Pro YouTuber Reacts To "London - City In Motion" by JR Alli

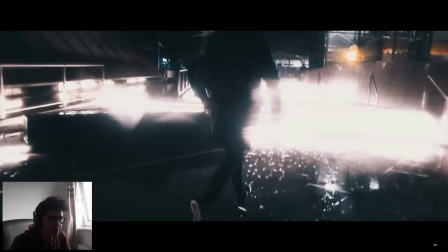860s
Let's have a look at this and let's have a look at this So the piece is completely slowed down to much music, but because he's got more intense He's decided to introduce a new sort of form of editing to make it easy on the eyes and make it more interesting life it up
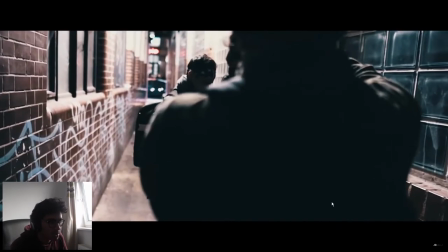871s
so let's see what's going on very slow shot running okay so he hasn't speed ramped this time he's kept
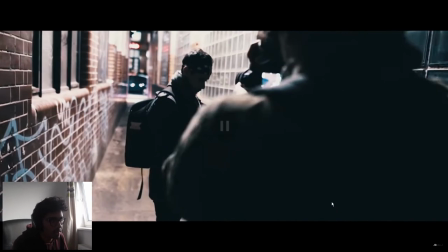876s
the slow pace that's interesting yeah so he's done some
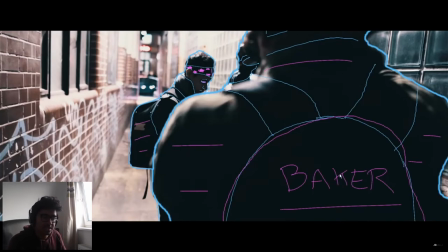881s
so maybe that's lasted two or three frames and he's grown on i'm surprised that he's drawn on with um like a thin thin layer like this instead of like neon because i think you know would have had more of a vibe compared to like If you look at the entire video so far, it's all been like city lights bustling
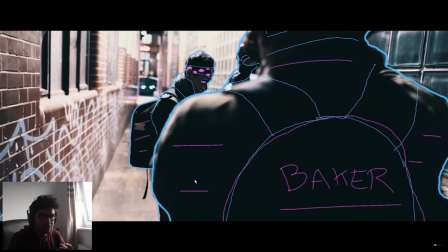901s
Traffic neon so that I think I would have used like neon soft glow for this not just single paint types, but again, that's just me
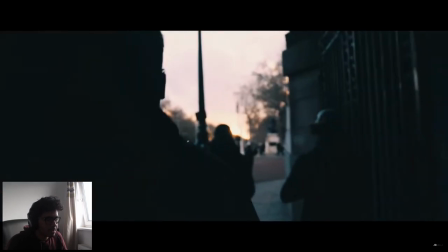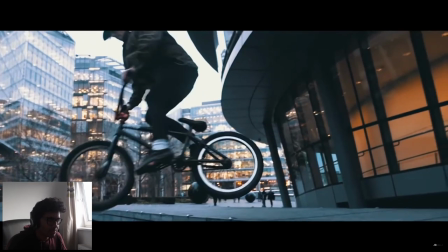913s
Again just slow slow clips no transitions to keep the pace and then whenever it hits on that beat on the music is added that
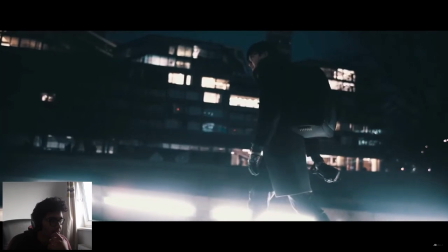923s
very very cool
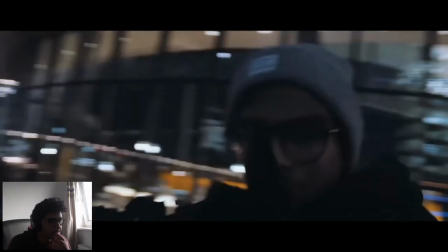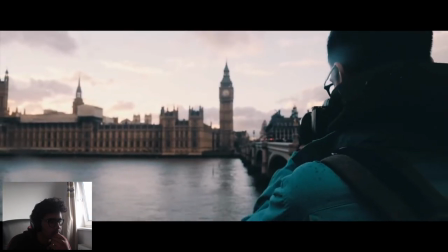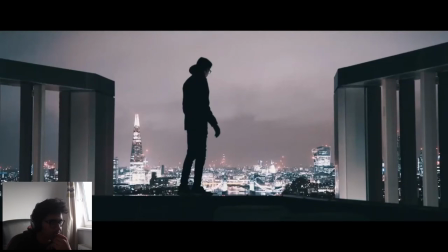935s
Final shot is very cool. I love it me. I love this video, right? I know what I've criticized with some places and all I've said, oh, I would have done this He's the legend here. Not me, right? Obviously, he's got very good reason behind what he's done I just think I would have approached it a bit differently in certain areas and there we go.
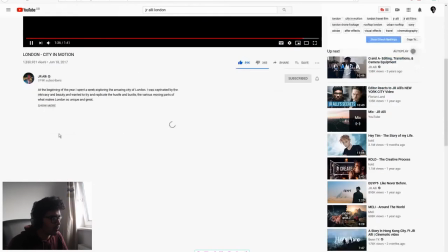952s
That's the end What video what video beautiful stuff beautiful stuff?
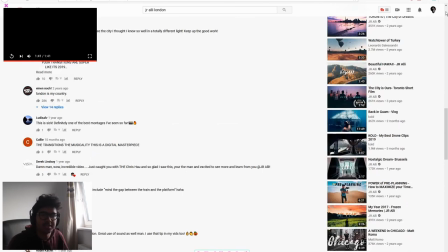959s
Yeah and the world agrees. VR Alley, I know you're not watching this, but superb work.
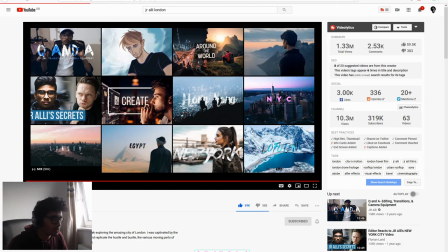964s
I know it was two years ago, oh almost three years ago now, what's your recent stuff?
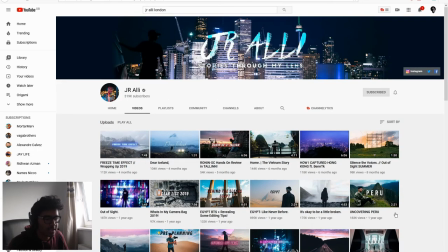971s
320 subs, look at that, he's on the grind. You know what, just for fun, let us show you that neon project that I was talking about. Right yesterday, I just had a thought, you know those videos where they have neon animations, neon lights, I want to learn how to do that, so then I learn how to do it.
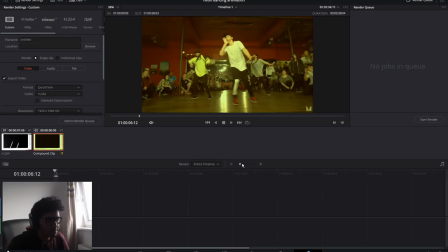986s
unrelated to the video completely but I'm just gonna show you this I'm very very proud of it it took us a while I don't know how many hours it took me through it to three but right I just took a random dance video off the internet I kind of just appreciate the first
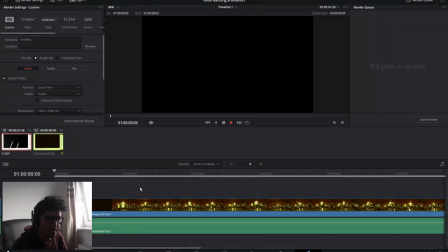999s
time I learned how to do an effect and this is what I make out of it this is this is my creation guys hope you enjoy I
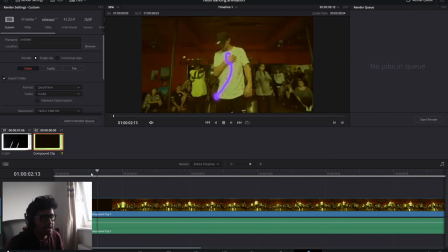1011s
don't know that's what I spent my time doing yesterday instead of editing the origami video I'm not gonna talk through the whole thing but I mean just look at this he's he's tied at the arms but the break water hits his head splashes out becomes an s shape but there's orange going up
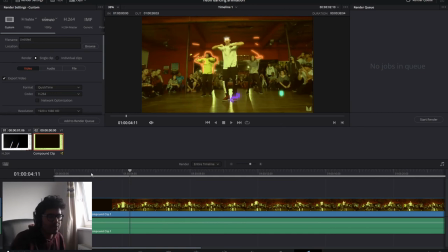1027s
his arms there's a purple spiral around his legs his eyes are crossed out his elbows explode they hit the other dancers a mirror forms but look he's punching the mirror he smashes it pieces go everywhere and it oh i'm a genius i'm actually a genius right i'm just gushing over my own stuff
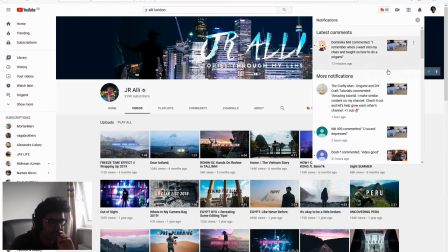1045s
now this is this is this isn't relevant in the slightest but anyways Anyways, that'll end the video for today, really hope you enjoyed it, please let us know what you think. If there's any stuff that you wanted to react to, any more cinematic masterpiece, anything that you want to react to, leave it down there, just chuck it down there in the comments, I'll have a look. I'll read literally every comment because I get like two in the video, so yeah, see you later.